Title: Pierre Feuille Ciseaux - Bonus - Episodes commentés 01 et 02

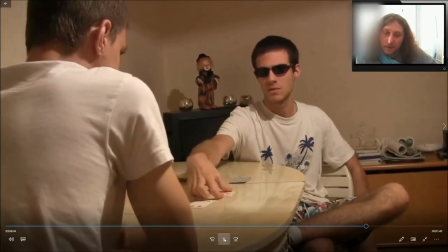1210s Mais vraiment du tout Bah non mais tu sais quoi J'ai bien réfléchi et je me suis dit que Sur cette terre il
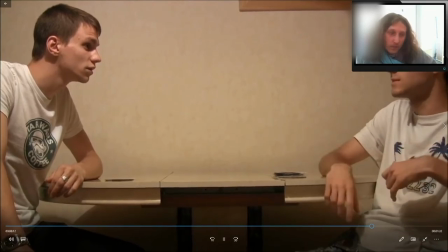1218s devait bien y avoir Quelqu'un d'autre comme moi qui a dû être touché Par le doigt divin que ce quelqu'un Pour avoir le même pouvoir Tu vois où
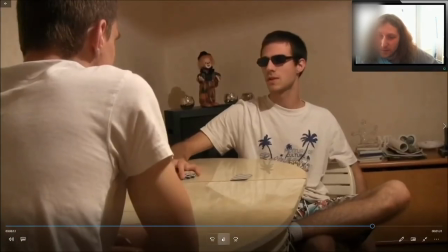1225s je veux en venir ?
Ah petit fondu enchaîné Un petit cache misère Regardez son visage il va changer
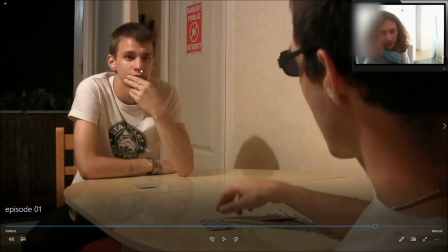1234s
C'était parce qu'il était censé répondre à cette question Quand Gamma lui demande Tu vois où je veux en venir Pierre était censé répondre,
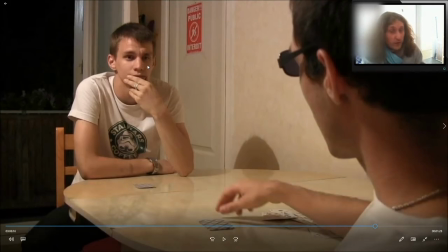1240s
ouais Pas vraiment en fait Je trouvais ça drôle à l'écriture Dans un livre, ça pourrait être drôle Mais en film, je sais pas La blague ne l'était plus en fait C'était pas drôle
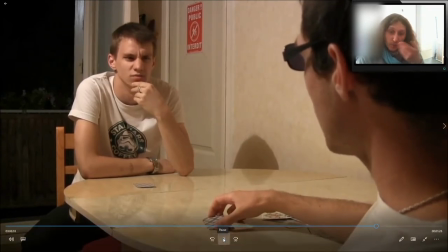1253s
Du coup je l'ai juste enlevé Ça marchait pas, tout simplement Non, pas vraiment C'est pour ça que j'ai fait un petit cache-misère Mec,
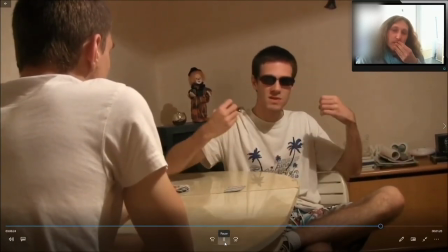1261s
imagine si quelqu'un comme moi Ne pouvait jamais perdre Et que je l'affrontais Genre là,
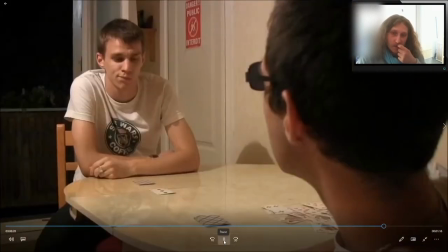1267s
là il va mettre une carte Qu'est-ce qu'il se passerait ? Et là, il y a une carte.
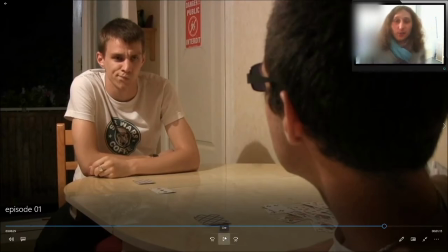1272s
Alors, il n'est pas au bon endroit, mais... L'important, c'était qu'il y ait une carte.
Un match nul ?
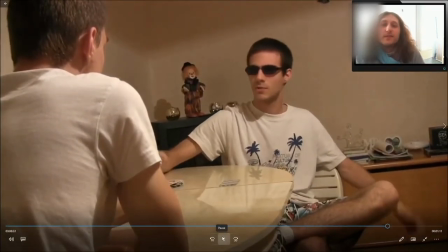1279s Non, probablement que les deux talents salueraient, quoi.
Avec le thème de Gamma, toujours.
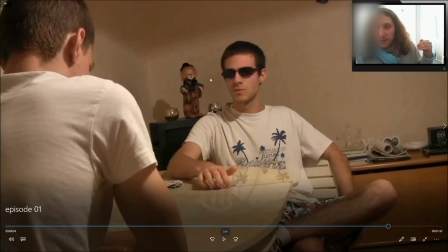1284s
Là, c'est la première fois qu'on l'entend, je crois. L'idée, c'est... Il parle, il est passionné, il a une idée en tête. Et on commence à entendre sa musique en fond. C'est pour introduire... Pour essayer vraiment de faire le lien entre ce personnage et cette musique.
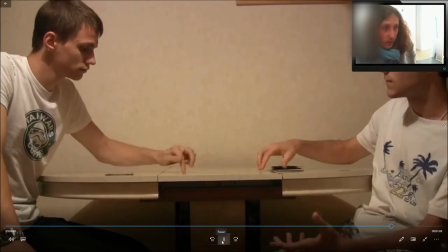1296s Et que du coup le seul gagnant C'est celui qui aurait le vrai style Il est blazer alors Qu'il peut être millionnaire
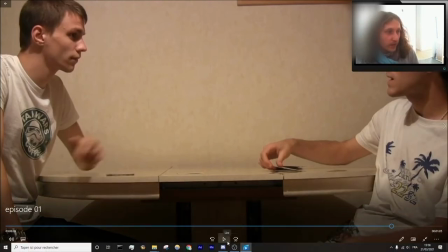1306s Et il est blasé Blasé alors qu'il peut être millionnaire
Exact Parce que
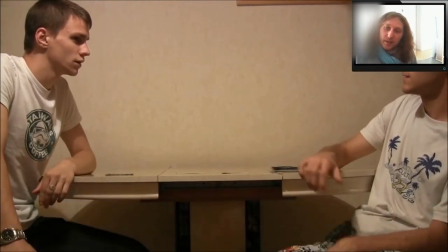1313s
Lui en fait ça ne l'intéresse pas de gagner Lui ce qu'il aime c'est le jeu Le pari pas la victoire Comme
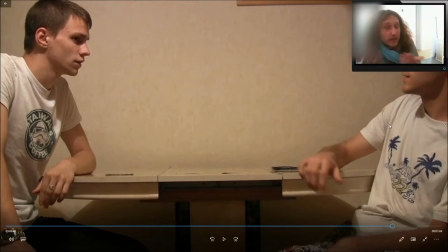1319s
il dit si tu sais déjà que tu vas gagner Ca n'a aucun intérêt Alors pourquoi j'ai fait ce personnage comme ça Alors c'est
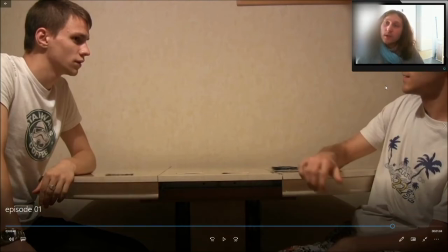1324s
très intéressant et c'est très important Déjà, son nom, je voulais évoquer quelque chose de fort.
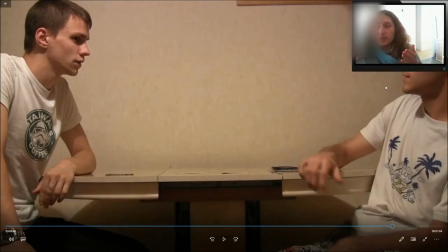1329s
Je pensais notamment à D'Ambrus Tout-Puissant, à un moment donné, Dieu dit « Je suis l'alpha et l'oméga ». Et je trouvais que c'était pas mal. Mais j'ai voulu ni l'appeler comme ça, ni l'alpha, ni l'appeler oméga. Ça faisait un petit peu bizarre, c'était pas assez original. Comme Frodon ou Gandalf. Ce sont des noms simples qu'on retient et qui ne sont là que dans une seule œuvre.
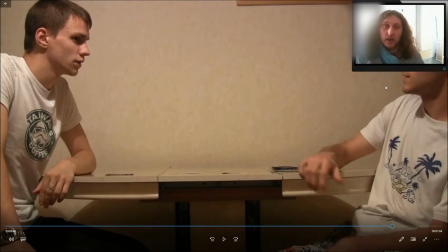1346s
Et pourtant, tu pars de Frodon, tu vois qui c'est, et tu te dis « Ça peut être un prénom ». Et ben c'est pareil. J'ai fait l'alpha bégré, je me suis dit « Il y a bien quelque chose qui pourrait aller. Alpha, Beta,
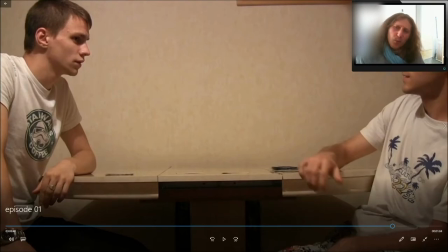1354s
Gamma Dès la troisième j'avais trouvé un nom qui me plaisait A remarquer d'ailleurs il y a beaucoup de noms avec un double A C'est les double A dans les prénoms C'est quelque chose que j'aime bien en fait
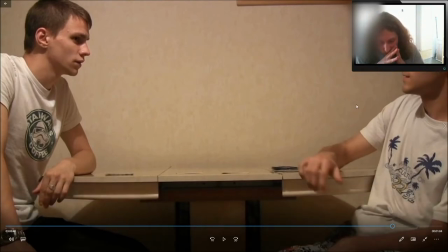1363s
Et ouais il est blasé pourquoi ? Il est blasé parce que Dès lors qu'on donne un super pouvoir A un personnage dans une fiction Il faut automatiquement En tant que créateur connaître les limites de ce pouvoir Il faut établir des limites à ce pouvoir
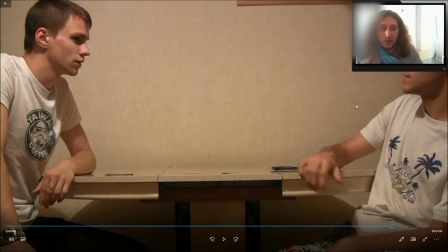1378s
Simplement pour qu'il ait des règles Si quelqu'un va vite Son pouvoir c'est d'aller vite Vite, ok, vite, jusqu'à quelle vitesse en fait, quelle vitesse ? Vite genre Superman, vite genre Flash, ou vite genre dans les scènes instrucibles le garçon ?
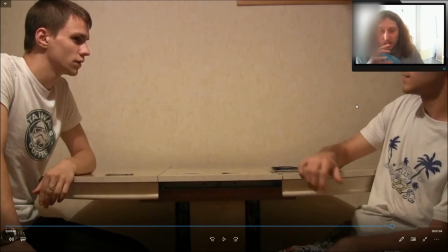1392s
Tiens, il faut connaître les règles d'un personnage. Et si jamais un personnage a un potentiel illimité, qui rendrait un personnage infiniment puissant,
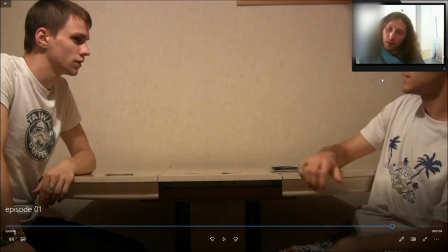1400s
ce qui est le cas, je te parie que tu vas mourir dans 5 secondes, pari gagné.
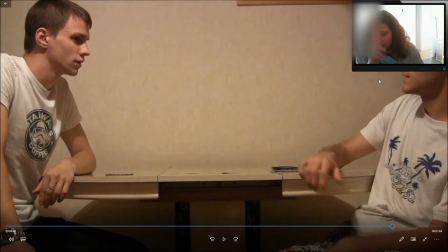1406s
si on se rend compte qu'un pouvoir est trop puissant il faut automatiquement le nerf d'une façon ou d'une autre et un bon moyen c'est de jouer sur la psychologie du personnage si psychologiquement ça le dérange d'utiliser son pouvoir de cette façon,
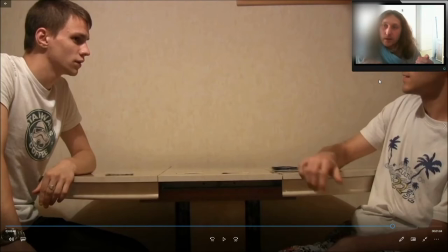1423s
il ne le fera pas et donc il n'est pas pété ce pouvoir auprès de n'importe qui d'autre le rendrait godlike, ce serait digne d'un dieu mais c'est Gamma qu'il a et Gamma il a pas envie d'en abuser de cette façon parce que ça ne l'intéresse tout simplement pas. Comment nerfait un pouvoir ?
Et si tu parlais que t'allais perdre en fait ?
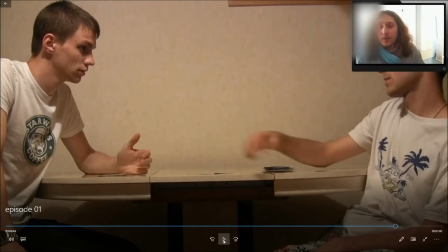1441s J'ai déjà essayé...
Là, la question c'est mais tu peux perdre contre toi-même en fait parce que si tu joues, tu gagnes.
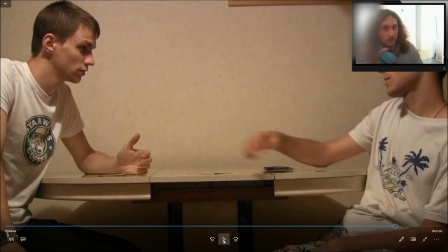1447s
Si tu paries que tu gagnes. Si tu parais que tu perds, ça se passe comment ? Et bien du coup, c'est là qu'il y a match à nul.
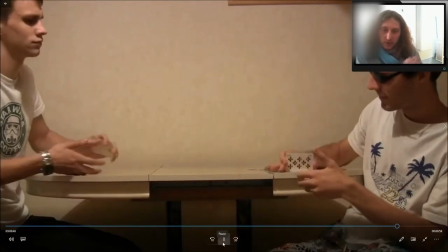1452s
C'est la seule façon de s'en sortir.
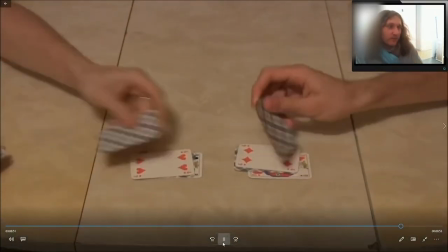1457s Ah oui, quand même. Tu as vu la suite ?